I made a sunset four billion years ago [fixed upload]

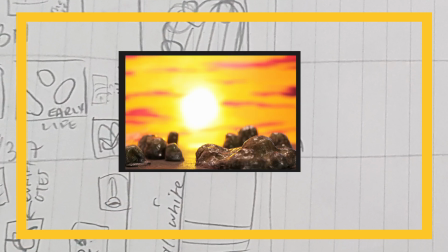This animation was supposed to be short and sweet, a single square on my storyboard, a sunset over the ocean 4 billion years ago.
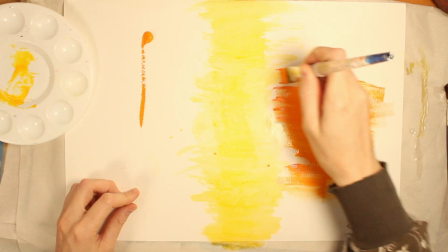It all started with the sky, and I'm painting it with acrylics. Do I know how to paint a sunset?
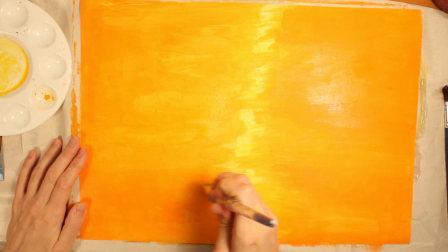No, I do not. Then and now, our sun's white light was comprised of all the colors.
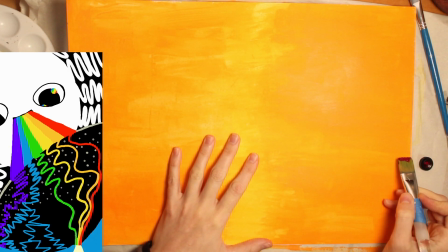Today, particles in the atmosphere scatter the smallest wavelengths, like the blues and purples, so we see a blue sky and the leftover sunlight as yellow.
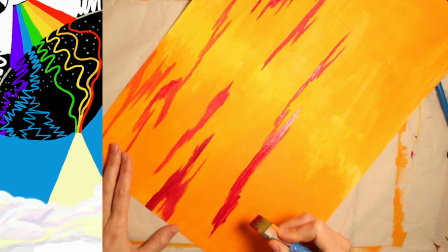Clouds of water vapor scatter all the wavelengths equally like prisms, so the light looks white again.
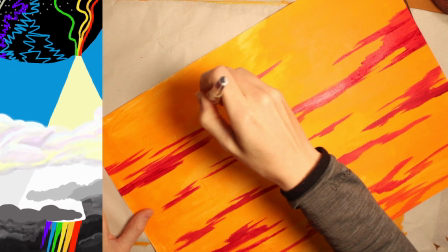But larger particles, like smoke or toxic gases of an ancient Earth,
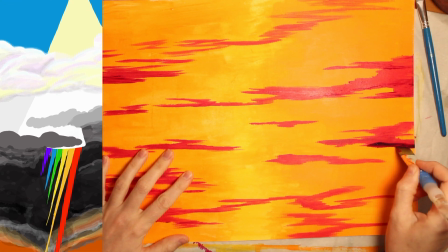scatter larger wavelengths, so the sky would look more orange and red at all times of day.
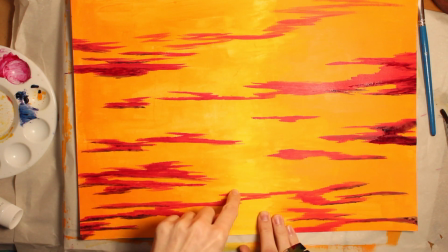And because of the curvature of the Earth, you'll see more clouds near the horizon because you're looking through more of the atmosphere.
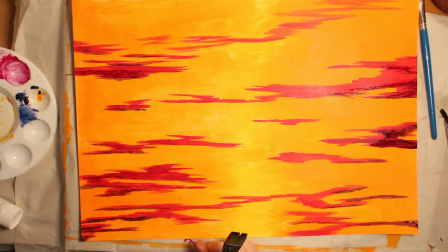Now that we've got a sunset, we need a sun. My spotlighting headlamp will do the trick.
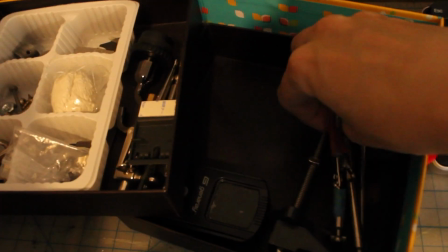I keep my rig elements in here, and I'll use a kinetic armature rig and helping hand solder station clip to hold it up.
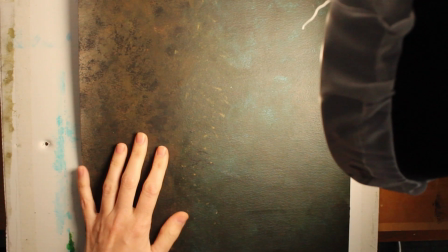Some sponged metallics on the background, and we're ready for the starting scene setup. I want the sun to set slowly in frame.
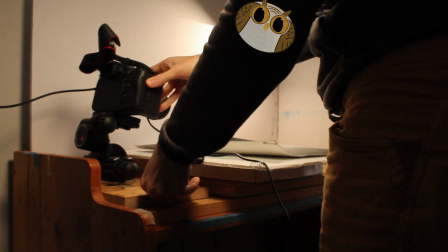I start with my camera on a tripod head, but lower it to get the right kind of shot for the landscape.
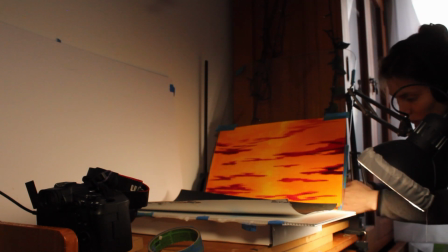I try out the sunset on a glass pane in front of the light, and it looks pretty cute.
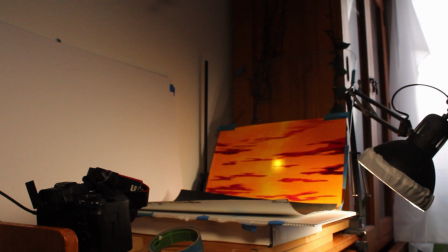But I'm not convinced by the movement. The clip is a bit too wiggly, so I add a bit of green stuff epoxy to make it more stable.
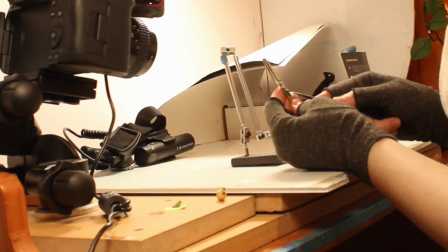And of course I have this little bit of extra green stuff, and we've made it into a very well-behaved goose.
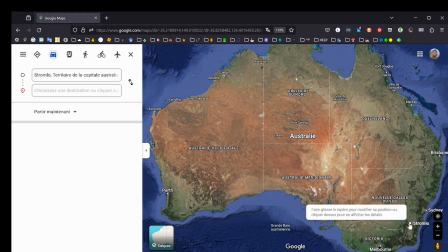And as long as we're on a sidetrack, let's take another little detour. I mean, okay, we're missing something, right?
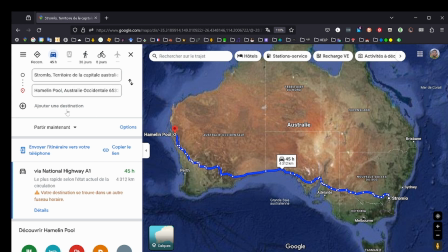You were promised stromatolites. It's 45 hours away, let's go to Western Australia and find some.
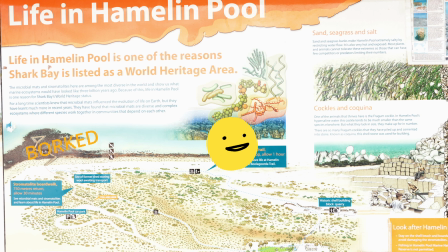So when we got there, the boardwalk was still down from a typhoon a few years earlier, which posed a few logistical problems.
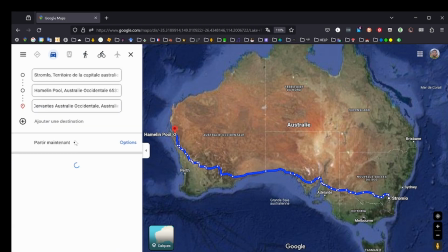Okay, so strap in. What's 6 more hours driving to go see some other ones?
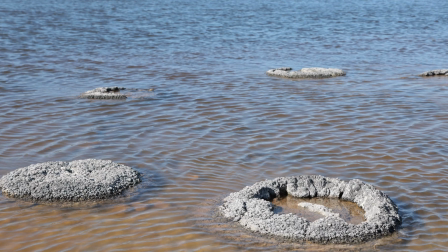So finally I got to see my lovely little algal mounds and some other lovely algal wonders in Western Australia.
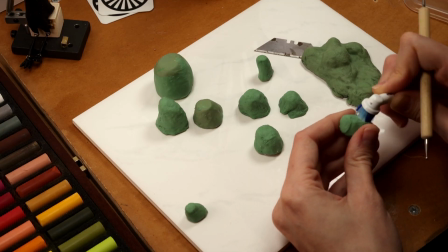And back home I'm building my very own from polymer clay on tinfoil.
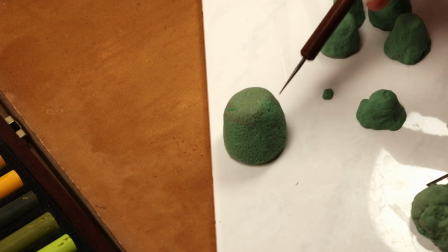They grow in pretty tough environments today because there's fewer things to eat them, but 4 billion years ago was much more chill.
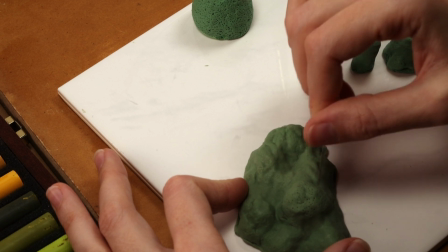Mouths weren't even really a thing yet. I won't wax too poetic here, but these little cyanobacteria are growing all over themselves.
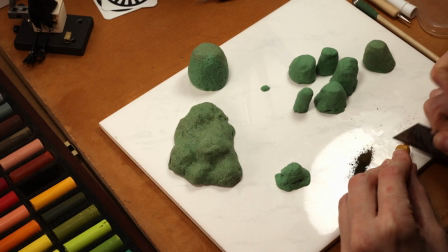I texture them with a needle and use toothbrush. Some are producing oxygen, a rare element that immediately rusts to metal abundant in the surface.
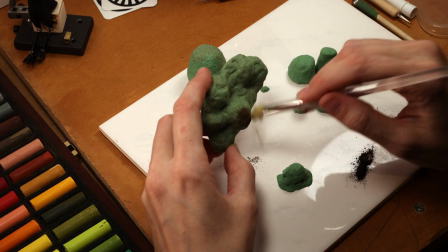I put a little bit of pastel on them to simulate the metals that they're oxygenating out of the ocean and atmosphere.
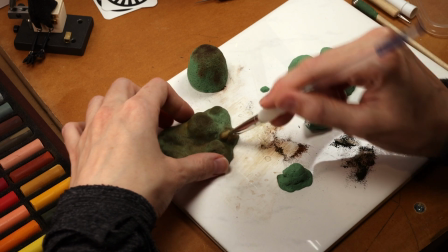It's called the Great Oxygenation Event, but I mean, it's no big deal. It only paved the way for all future life on Earth.
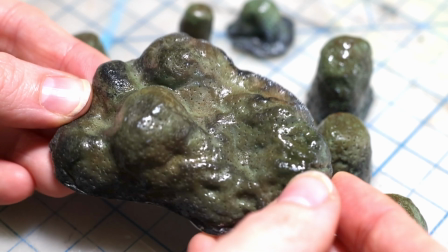Then I put a little bit of resin on them for the water.
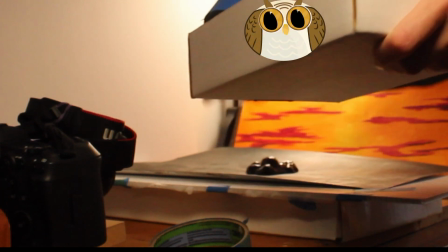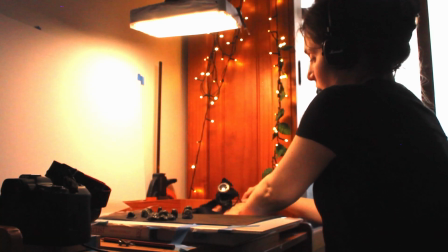I return the sun after having borrowed it for my trip. Alright, I was really hoping I'd have a winder for this, but I don't.
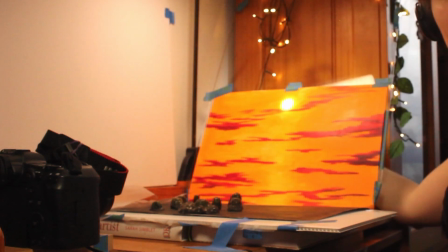And have a look at the stromatolites in scene for the first time. I'm gonna do something really cheeky. To show the thick toxic atmosphere, I need a color temperature near candlelight. The closest I've got are these IKEA trad-free light bulbs and controllers. Unfortunately though, if your controller's dead, you can't change the color temperature. My battery died, and Australia recently passed a new button battery packaging law, And they've all been on back order. in the entire country.
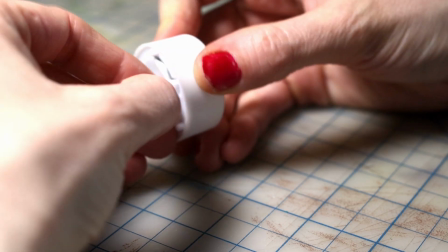So I got a battery for my candlelight another way. It'll be great.
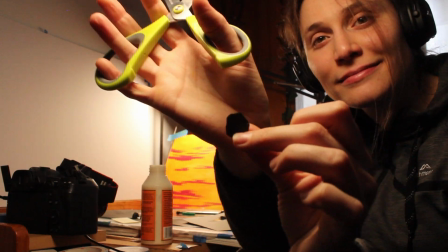I trace a piece of thick paper under each stromatolite so that I can cut it and glue it to the base. Product placement.
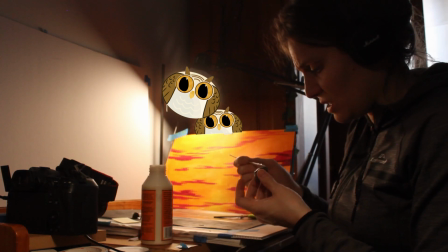Should eat at some point. I'm busy. In case you're wondering, that is just diffuser cloth.
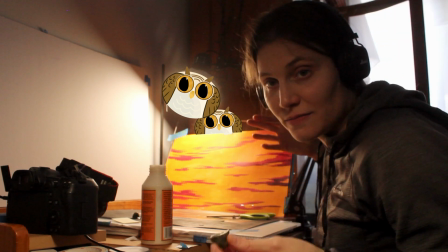Very fabulous. Just like this.